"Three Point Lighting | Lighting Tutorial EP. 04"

All right, action. Hey guys, my name is Andy and welcome back to the channel. Today we're gonna be doing things a little different. We're gonna be talking about basic fundamental lighting. Whether you learn it in school or on the field, we're gonna teach you what a three-point lighting setup looks like. So we're gonna go from this to this. What is three-point lighting? Three-point lighting is the fundamental lighting setup that they teach you in school, above all, and essentially it's how to capture a subject properly. So you have your key light, you have your fill light, and you have your backlight. Your key light is essentially your main source of light, whether it's motivated by a source or it's just a stage light that you're choosing it to be your main luminance. When you're dealing with like YouTube videos or vlogs, most of the times people put the light right in front of them. That'll give you an even wash of lighting. But in an interview setup, let's say, or in a formal setup, you want to put your key light at least at 45 degree angle. Most people like to go for a Rembrandt effect, which is this little triangle that you see that originates from the painter.
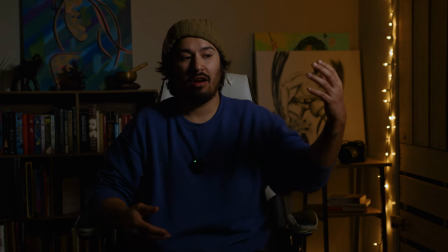(1:08)
So the first thing you're going to notice is how drastically harsh that light seems to be, just because it's the main source, and automatically you're going to almost see no clear separation between me and the background.
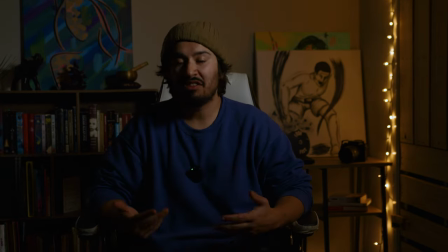(1:20)
And as well, you see a harsh shadow fall off. Yeah, sure, this might not look terrible, but it's very incomplete. It does help though to understand what a key light does, because sometimes maybe you just want a key light. Maybe you're trying to get motivated by the sunlight and you just want that like very
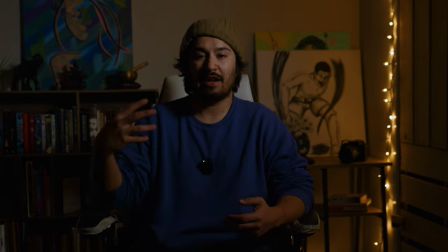(1:39)
aggressive, dramatic shadows and harsh lighting. So depending on the scenario, whether you find justification of it, a key light would suffice.
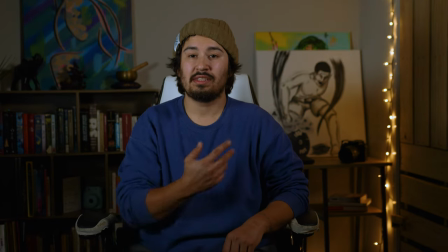(1:50)
Now, let's add our fill. Already, you see at least a better fall off on the face. I agree. So the fill light just covers those dark shadows so it's not too drastic and it's not too harsh.
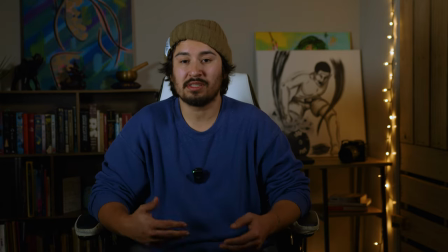(2:04)
Sometimes it can have its own motivation. Sometimes it can be completely stylistic.
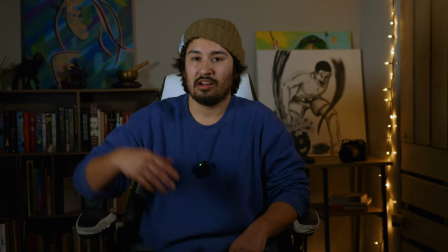(2:10)
It can be another source of light on set.
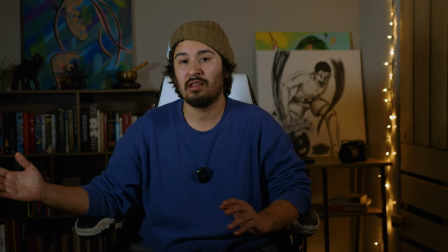(2:13)
It can be just the walls around it that are bouncing against it and filling the face. That's on a world sense, but on a practical sense or on a rigging sense, it can be a light, it can be a diffuser, it can be a reflector.
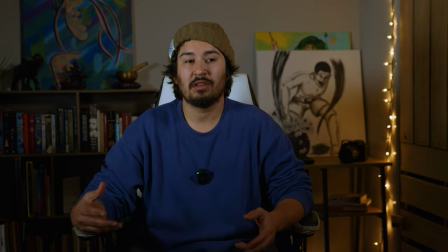(2:29)
As long as you know what the fill does, then it's a matter of how to achieve that look. Now, if you're asking, what does it look if I only had a fill light? It might look like a key light, but softer.
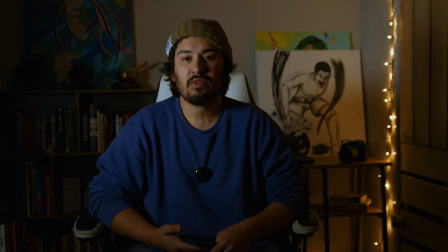(2:44)
So let's find out. So this is without the key light. It's essentially the first thing, as I mentioned, with the key light being on this side, but now it's on this side, and it's a little softer.
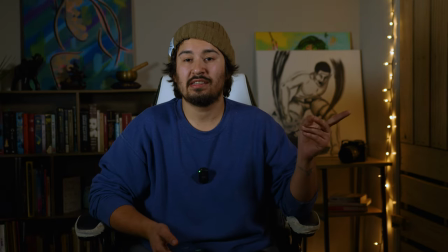(2:57)
We know what the key light does, and we know what the fill light does. Now the image on me at least looks properly exposed, but what we're seeing is that the background looks kind of like dull and boring. Not only that, but I seem to kind of blend in with the background. There's no clear separation.
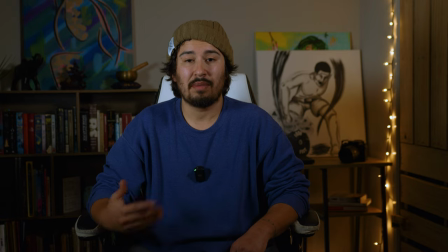(3:14)
To fix that issue, we bring in the backlight. Now, there's many terms for it. People call it a backlight, people call it a rim light. What? A hair light. I think the terminology really changes on the intentions.
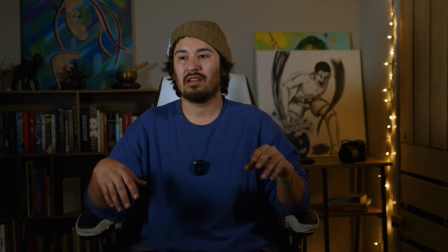(3:31)
A backlight is a little bit more less invasive.
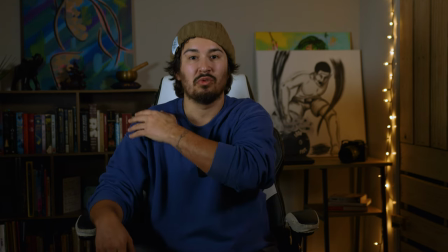(3:36)
It's just something to include some separation. A kicker, you're gonna get like something harsher that's gonna create like almost like an angelic vibe.
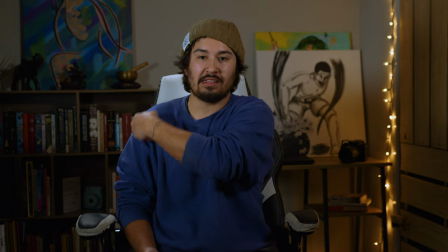(3:46)
Automatically, you see that it creates some highlights here, a little bit up here, and some in the chair.
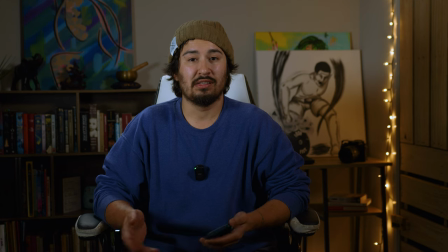(3:52)
Now, you want to be careful with this because there is too much and too little.
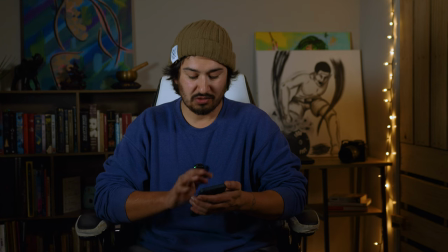(3:58)
So I can go down to 4% and it's very faint. You can probably see it, but it's very faint.